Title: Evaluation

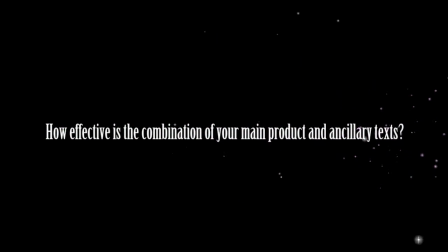0s
How effective is the combination of your main product and ancillary texts?
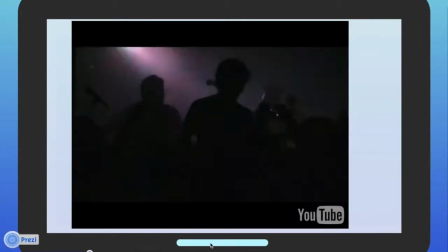7s
In my A2 year, me and my group created a promotional package consisting of a hybrid music video,
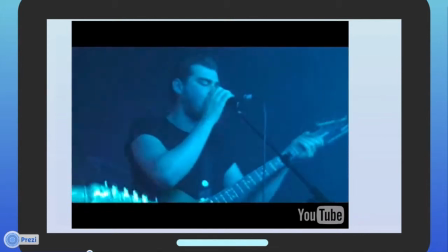14s
digipack and poster,
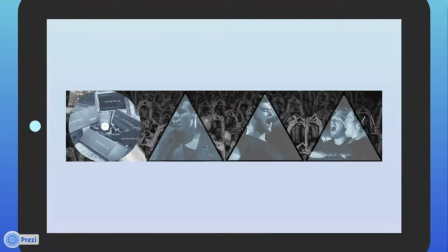16s
which creates synergy and is also an example of horizontal integration due to the numerous platforms it is being promoted across.
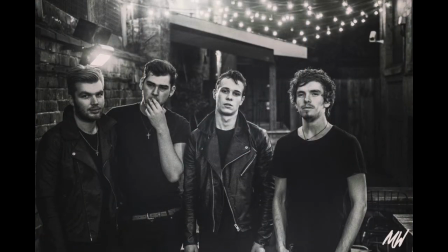24s
The band used for this was the Rattels, and the song being promoted was called Faces.
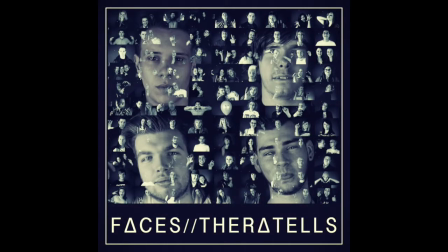28s
The genre of this band was indie, and so my group subculture, Dick Headbridge 1975, was indie.
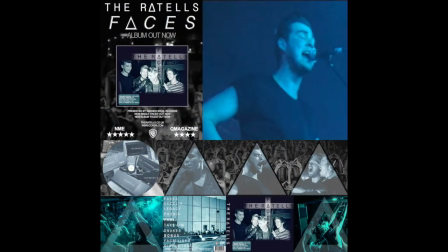35s
The use of synergy throughout these products results into creating a brand. This was done by keeping a consistent house style throughout, for example, keeping the use of colours consistent.
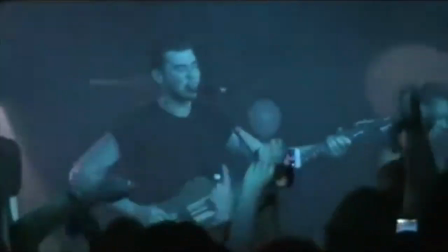45s
For our group's music video, blue lighting was used when we filmed the performance footage at the O2 Academy,
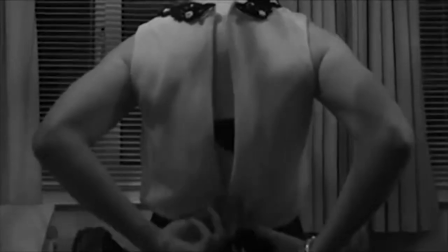51s
and this was kept in colour to contrast against the black and white effect when seeing the subordinate female,
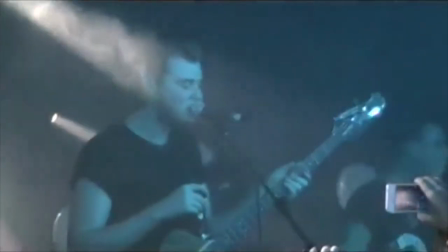57s
connoting how he is happy and she isn't.
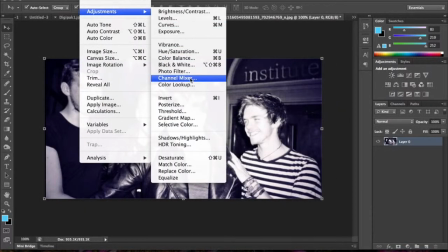60s
Therefore, when designing our digipacks, the software Photoshop CS5.5 was used to manipulate images by changing
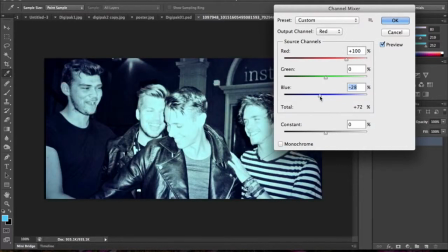67s
the settings of blue on the channel mixer option to give images a blue tint to them so that the house style is kept consistent,
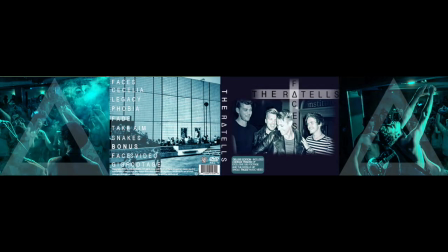74s
which creates synergy. For my digipack, I use shot types and camera angles to effectively represent certain stereotypes. For example, I encoded a high angle of the lead singer making a triangle shape to the crowd. A high angle was used to mediate how large the room was around him,
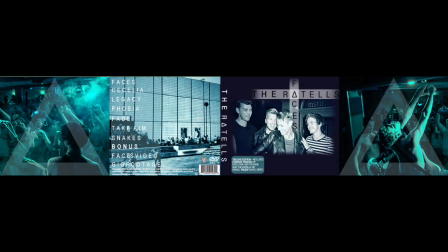91s
but how much the room was full of crowds looking up to him, which connotes how powerful and dominant he is perceived.
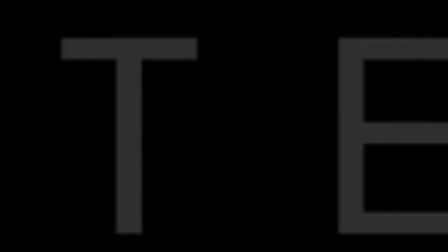98s
Furthermore, this triangle shape is a symbol used in the Rattels logo, and the crowd are copying his actions,
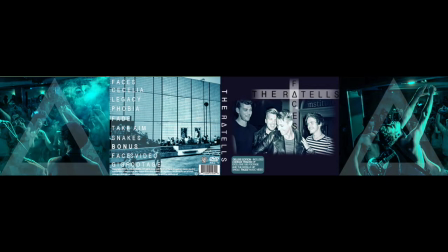104s
representing him as a star persona and making him appear dominant and in control. I effectively use shot types and camera angles to reinforce the lead singer's star persona, Richard Dyer, 1979.
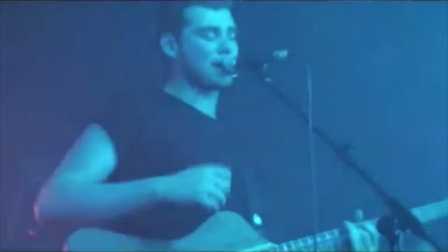117s
Furthermore, in my music video, for example, we used a low angle this time when filming the lead singer performing live,
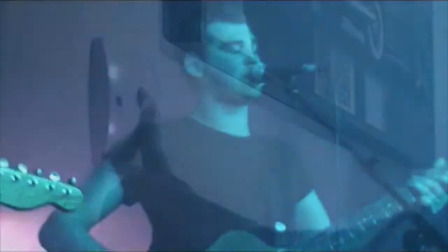124s
as you are literally looking up at him, which connotes his dominance and power even more.
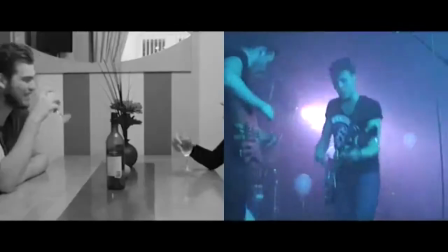129s
However, this footage we captured wasn't as clear as the narrative footage, which was a problem, as when these two pieces of footage are contrasted against each other,
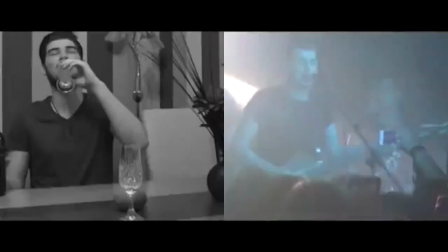138s
a major difference can be identified and makes the gig footage appear less clear and poor quality.
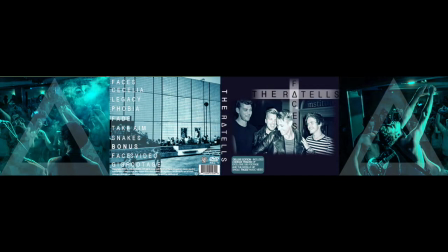143s
The idea of a dominant male role, however, is reinforced further through the use of mise-en-scène in my digipack, as the lighting is shining directly onto him on the inside panels, making him appear godlike and so again the dominant character.
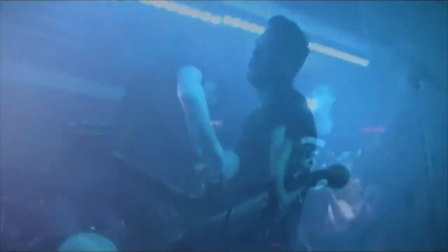158s
This links to our music video as the same high-key lighting is used when the singer is performing on stage and is shining directly onto him,
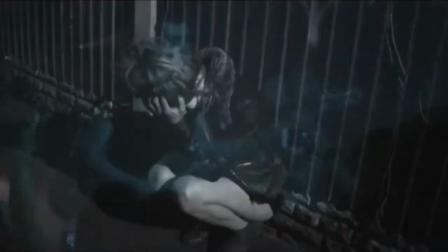166s
and so again connoting his power and dominance. Furthermore, the male is seen as dominant as the use of cross-cutting signifies him meeting other girls,
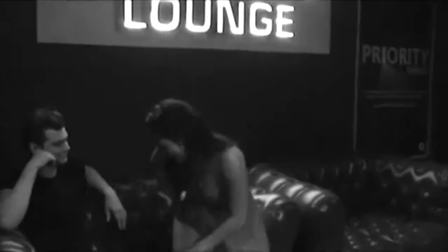174s
thus connoting this dominance, and the idea of a star persona is used.
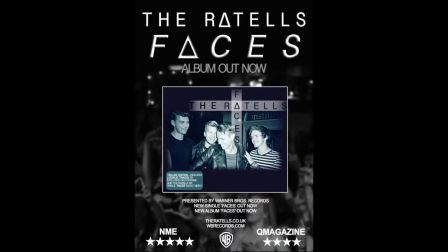179s
I use mise-en-scène effectively with my ancillary products even further by including items within my target audience's subcultural capital, Sarah Thornton, 1995. For example, the location on my digipack and poster was at a gig at the O2 Academy,
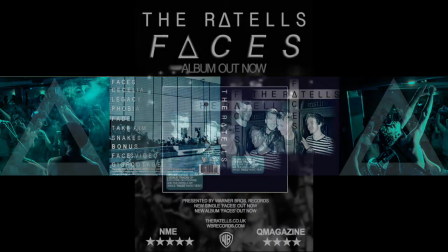195s
which is stereotypical of the indie genre and so it is relatable to my target audience's subculture, which makes it seem realistic,
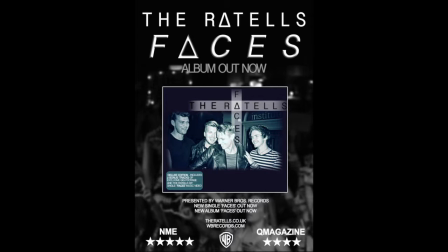203s
creating verisimilitude. The location also relates to my target audience of 16 to 24-year-olds, as most people who go to gigs are people of this age range.
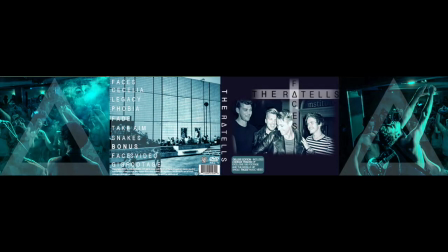213s
Other examples on my digipack would be that I included props that connoted the indie genre,
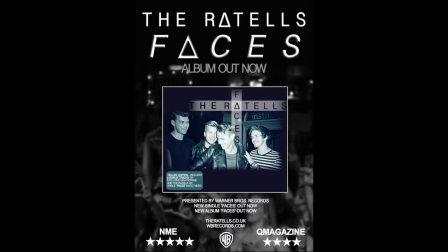218s
such as guitars and drums, as these are the main instruments that are used within other indie bands,
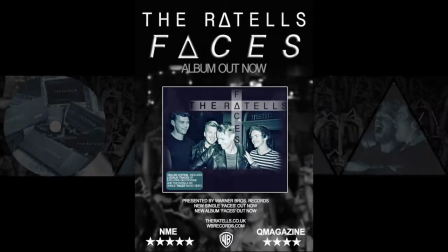223s
and so this obtains effectiveness as my target audience can relate to them due to them being stereotypical items of the
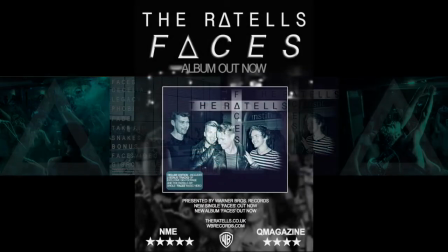231s
indie genre. These items are also examples of iconography, which follows codes and conventions.
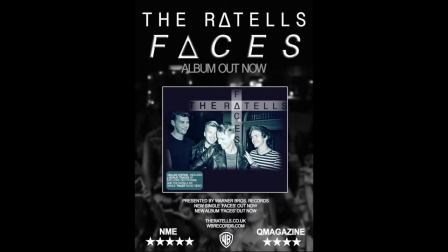237s
Andrew Goodwin, 1992. My music video therefore works with my ancillary products as mise-en-scène was again used in the same way, creating synergy.